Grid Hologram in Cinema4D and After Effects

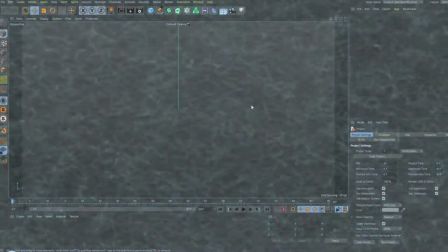[0:03]
Hey, hey!
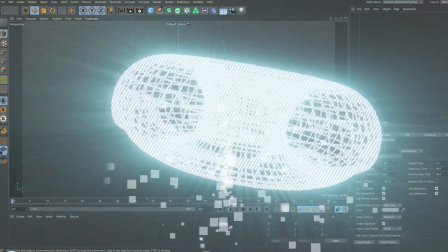[0:03]
Here at the Motion Mill, I'm going to show you how to make a holographic, grid-like graphic using Cinema 4D and touch it up in After Effects.
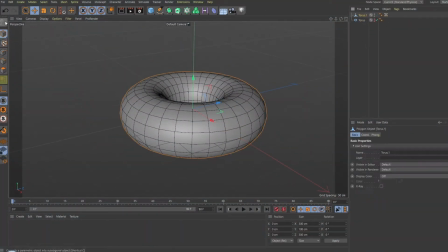[0:12]
Create your model that you want to become a grid hologram. I'm just creating a simple doughnut here.
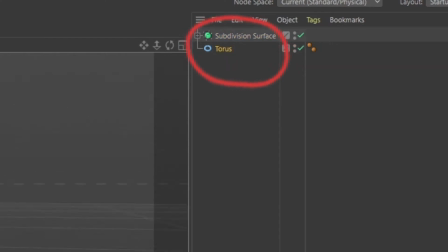[0:18]
Just a torus and half a torus with a subdivision surface. If you want to learn this, I suggest watching the YouTube link in the description. One thing you should keep in mind when making your objects is its segments. You could see them if you click Display, and then Gorin Shading Lines.
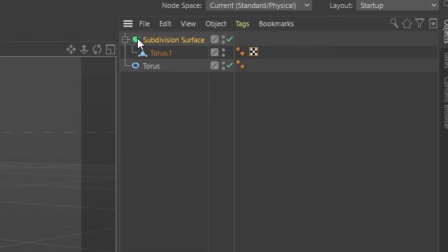[0:34]
These lines will be what your grid will look like. If you have multiple objects, their lines might overlap, so we need to combine the objects.
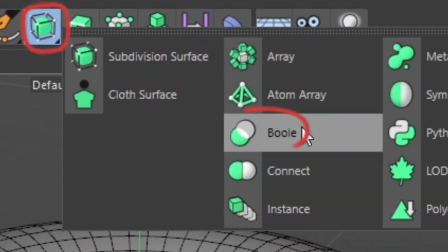[0:42]
To do this, click and hold this icon and then select Bool. Place the two objects under your bool to make it apparent.
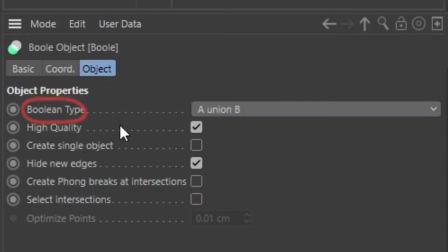[0:49]
With the bool selected, change the Boolean type to A Union B, and then check Create Single Object.
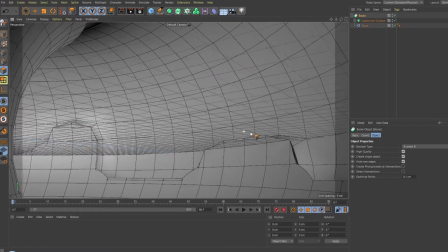[0:56]
This will get rid of some extraneous segments. If you have more than two objects, you may have to do this bool technique multiple times.
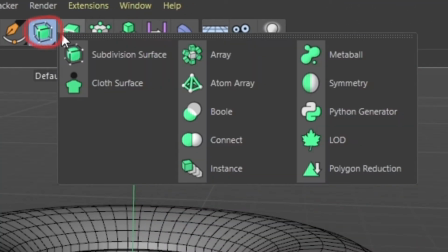[1:04]
When you're satisfied, click and hold this icon and then select Atom Array.
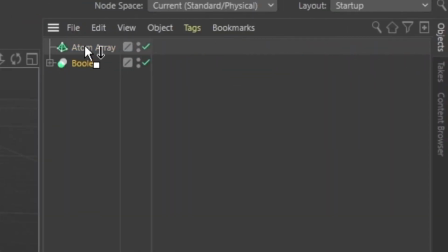[1:09]
Drag your bool under the atom array to make it a child to the array.
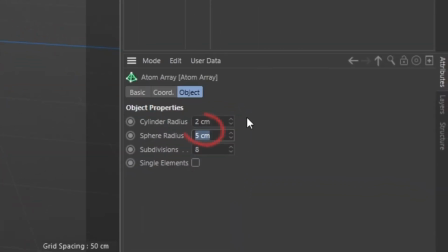[1:13]
Select the atom array and make sure the cylinder radius and sphere radius are the same size.
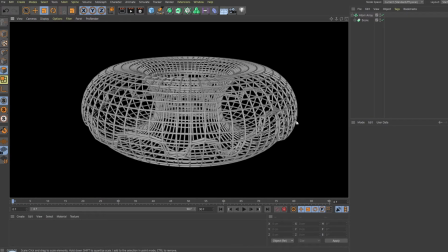[1:18]
It may not look great right now, but we'll fix it later in After Effects. I want the hologram display to spin.
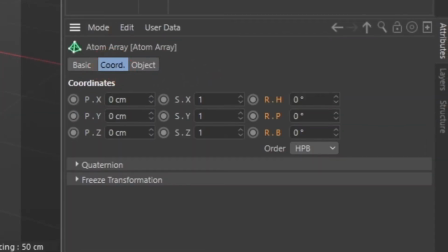[1:25]
To do that, have the coordinates tab of your atom array selected and click on this circle on whatever rotation axis you desire to create a keyframe.
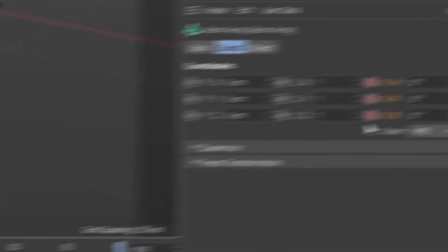[1:34]
Move this blue cursor further down your timeline. Next, change the value inside the rotation to 360 and hit the circle again.
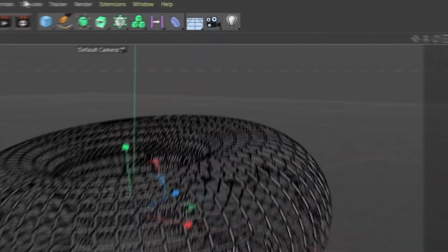[1:42]
If you want the rotation to have a constant pace, click on the window tab and select Timeline F Curve.
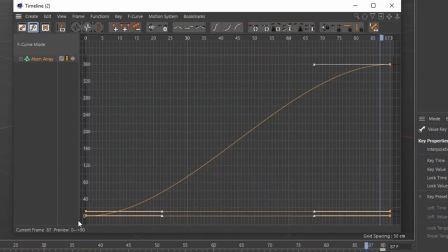[1:48]
Select both points on your keyframe curve and click this arc called Linear.
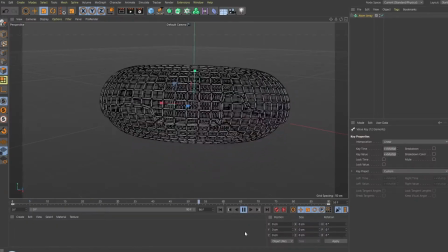[1:53]
We're done in Cinema 4D. Save your project and swap out software.
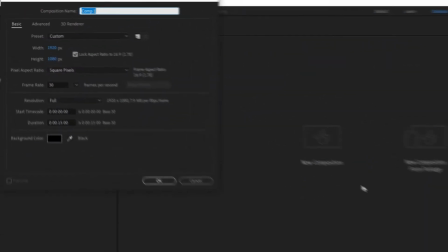[1:58]
In After Effects, create a new composition with your desired dimensions. I suggest keeping them within a reasonable resolution in comparison to your Cinema 4D file.
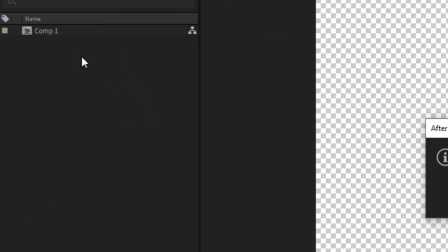[2:08]
Drag your Cinema 4D file either into your bin or straight into your timeline.
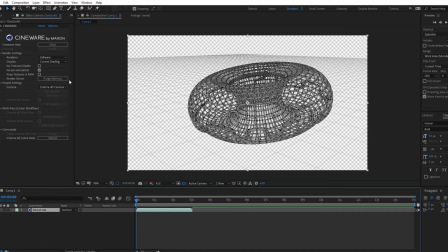[2:13]
If you want a clearer preview of your object without the grid background, click on this tab next to Renderer and change it to Standard Final.
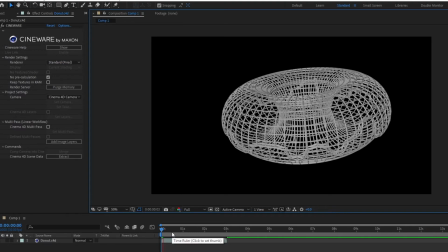[2:21]
But just be ready for some preview slowdown. Go to your Effects and Presets bar and search for Fill.
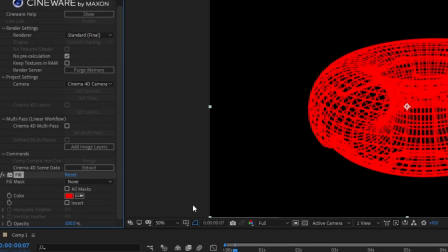[2:27]
Drag it to your Cinema 4D layer. This will make your grid object a solid color and get rid of the shading on the object, making it look more digital.
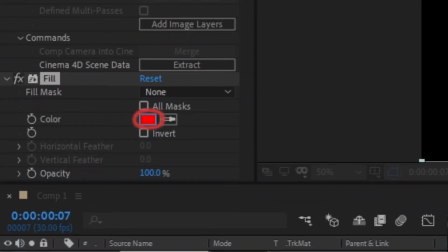[2:36]
You could change the color to whatever you like here. Head back to the Effects bar and search for Glow.
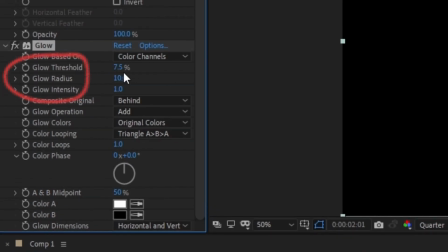[2:42]
Add that to the layer as well. Lower the glow threshold how you see fit, raise up the radius to around 30, and lower the intensity just a bit.
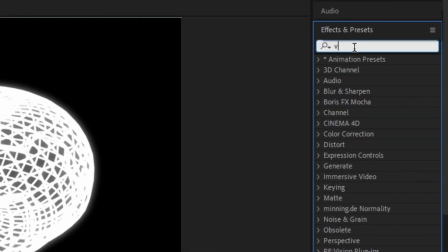[2:51]
Let's go to the Effects bar one more time and search for Venetian Blinds.
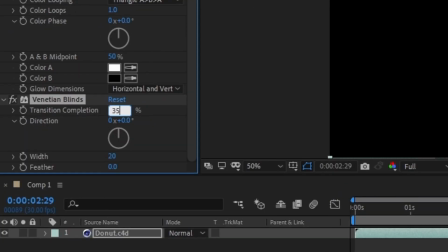[2:55]
Add it to your layer, set the transition completion to 35%, adjust its direction, and lower the width to around 6.
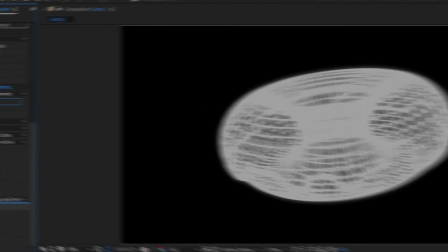[3:03]
This will give your object that subtle CRT look, although you may want to put your glow effect below the blinds to make it stand out more.
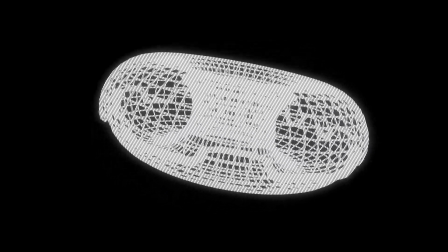[3:12]
Now you have your spinning holographic grid object.
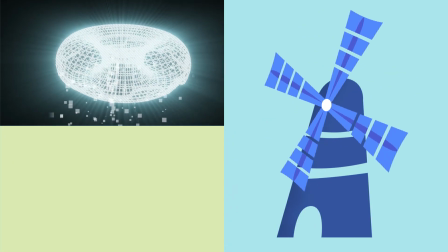[3:15]
If you found this tutorial helpful, let me know, and be on the lookout for more here in the Motion Mill.